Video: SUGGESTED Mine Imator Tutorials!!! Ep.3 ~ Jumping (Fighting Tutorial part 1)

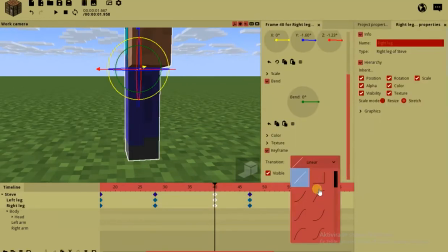(4:10)
I mean, he should be able to stop himself normally. I mean, maybe just shorten out. And just, you know, copy the first position so you don't have to animate that much because being lazy is okay. Yeah, and just put the correct transitions. I mean, he stops slowly, he starts slowly.
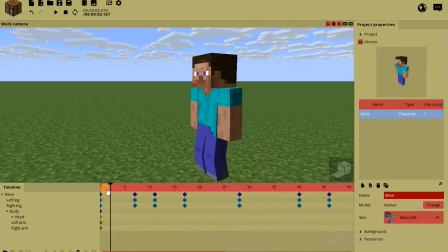(4:29)
I don't know. So for his feet, I mean, for his legs and the body, it's done.
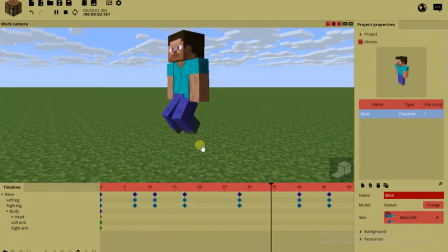(4:33)
Look. Pretty nice, right?
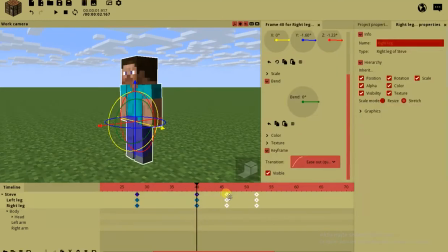(4:37)
Maybe this should consider going a little faster because it's just a small jump, so like... Yeah, but, you know what? No, wait. I'm a perfectionist.
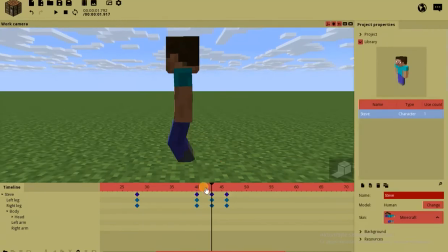(4:50)
It has to be perfect. So it just stops really slow, you know.
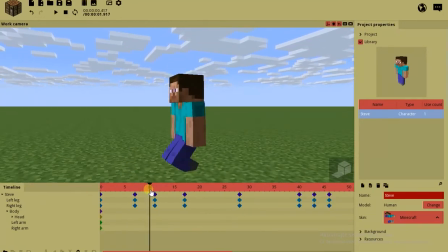(4:56)
Moving on to the body. He goes down. his feet and body move at the same time. Look, they're under each other. They move at the same time because they're linear with each other. I don't know how else to explain this. I'm not an English-speaking person.
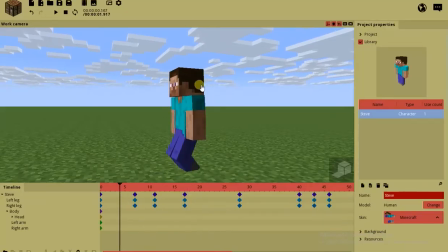(5:14)
But his body is delayed because the feet do all the motion. The body doesn't. The body just follows them with some delay.
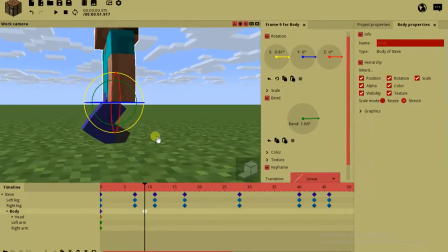(5:23)
So the body is gonna shrink down after he's completely crouched, just like this.
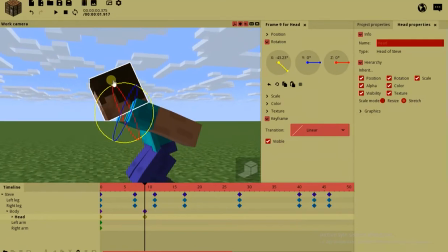(5:29)
And the head follows the body because the head knows when the body is gonna move and just stays in the way it wants.
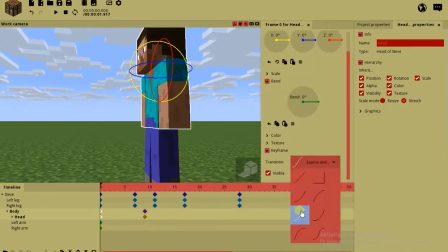(5:38)
Also, they have the linear transition, of course.
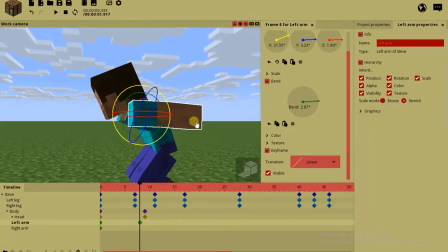(5:41)
His arms probably should go a little faster on this one because his arms are gonna do the swing.
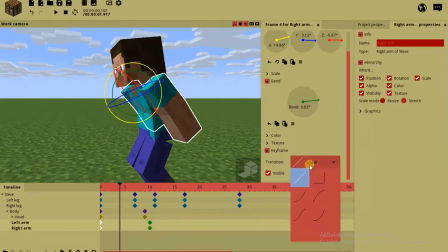(5:47)
Okay, no. I was wrong. His arms can have a delay as well because he's about to swing here.
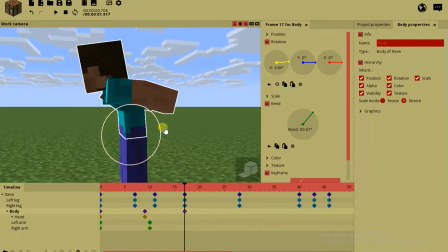(5:56)
And this is where the body can delay because it's an important part of the momentum he's having.
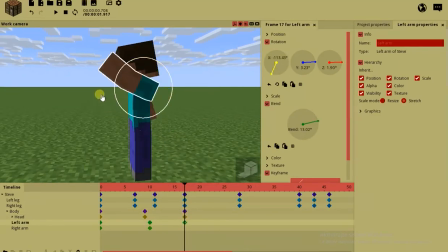(6:03)
So like this. You can try to make it realistic, you know, that's the whole point of animating.
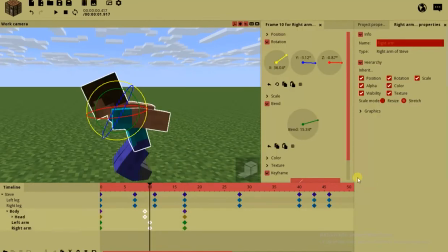(6:10)
And of course the transition you would use, well, simply A's in because it stops slowly.
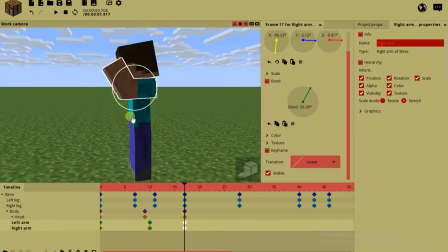(6:16)
Okay, maybe I overreacted with his arms because it's not a really powerful jump.
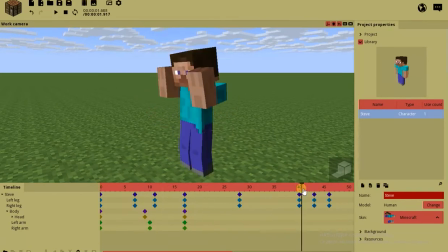(6:21)
It's just this shit. So landing here, everything seems fine.
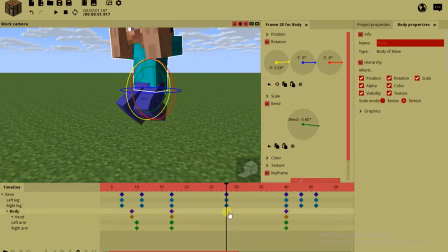(6:28)
I don't know why I should change that, but well, he's in mid-air. I mean, he should relax his back at least.
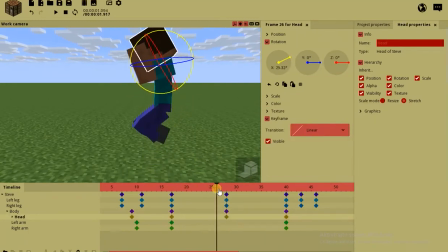(6:35)
Look down because from where he jumped, he's still looking at the same point as before, you know. Just give this A's in and out transition because that's smooth. And maybe, you know, just relax his arms a bit.
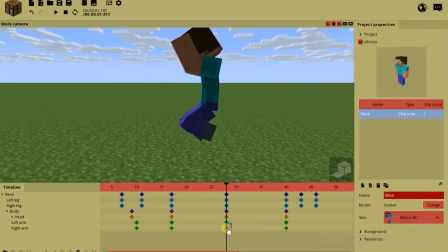(6:50)
Don't make him so weird. So move this a little bit so it doesn't look too derpy.
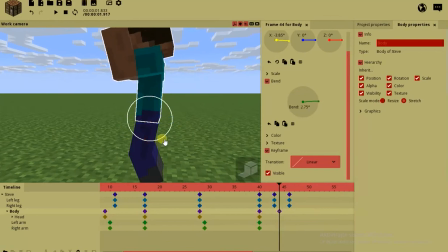(7:00)
Yeah, and basically what happens here is he crouches down, the body crouches with him, but with a short delay, of course. Yeah, the body and the arms are gonna move separately because the arms have more delay and different motion than the body does.
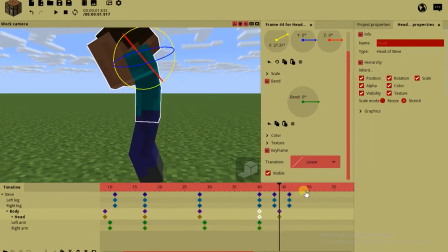(7:15)
So he crouches down with him and then aligns himself after he's already done.
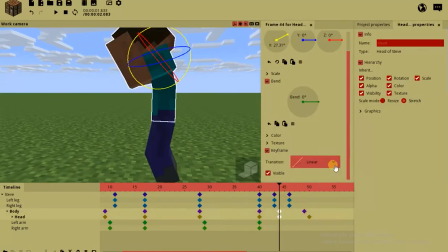(7:21)
So like, he aligns himself a little after he landed. It's not a professional animation, just saying.
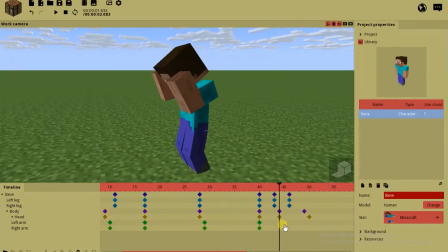(7:26)
Look, he aligns himself a little after he lands. And the arms, of course, just go down.
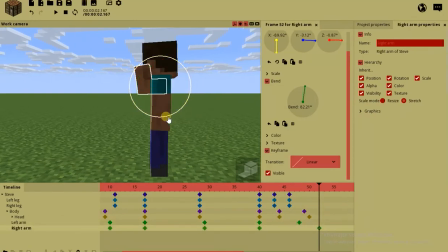(7:33)
Why complicate? Look, but one after another, so it looks kind of nice as well.
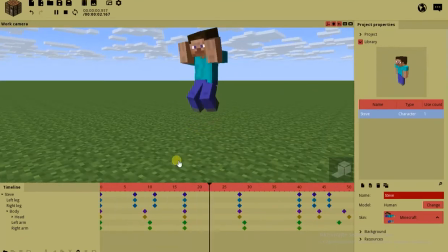(7:39)
Just do this with them, look. This is a perfect jumping animation. You could also add something to adjust himself at the end.
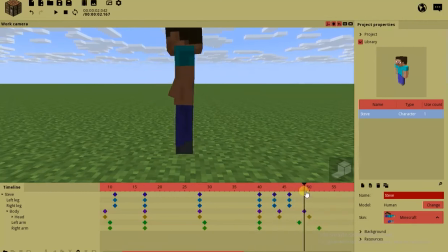(7:46)
I mean, he doesn't just go still. He still has to, you know, adjust his stance and all that.
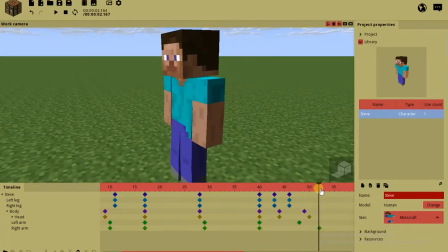(7:52)
There's a lot of physics to think about when you animate.
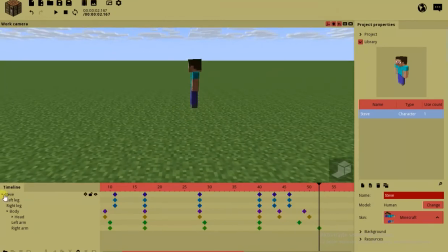(7:57)
But for the motion, how would you make him move far and up?
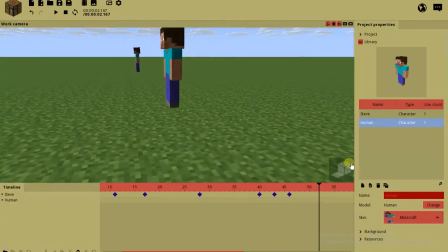(8:02)
Well, there's a simpler method. Another Steve, but this is gonna be a test dummy.
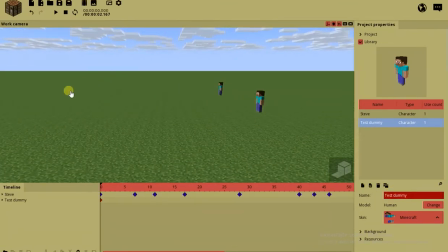(8:07)
Why not? I want him to move far, but if you try to move him, wait.
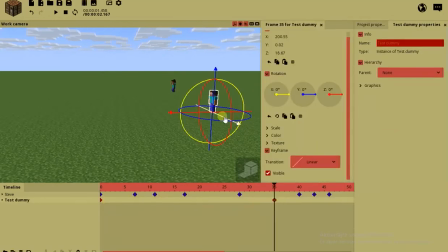(8:13)
Let's just do something like this. Look, I'm not gonna animate the jump.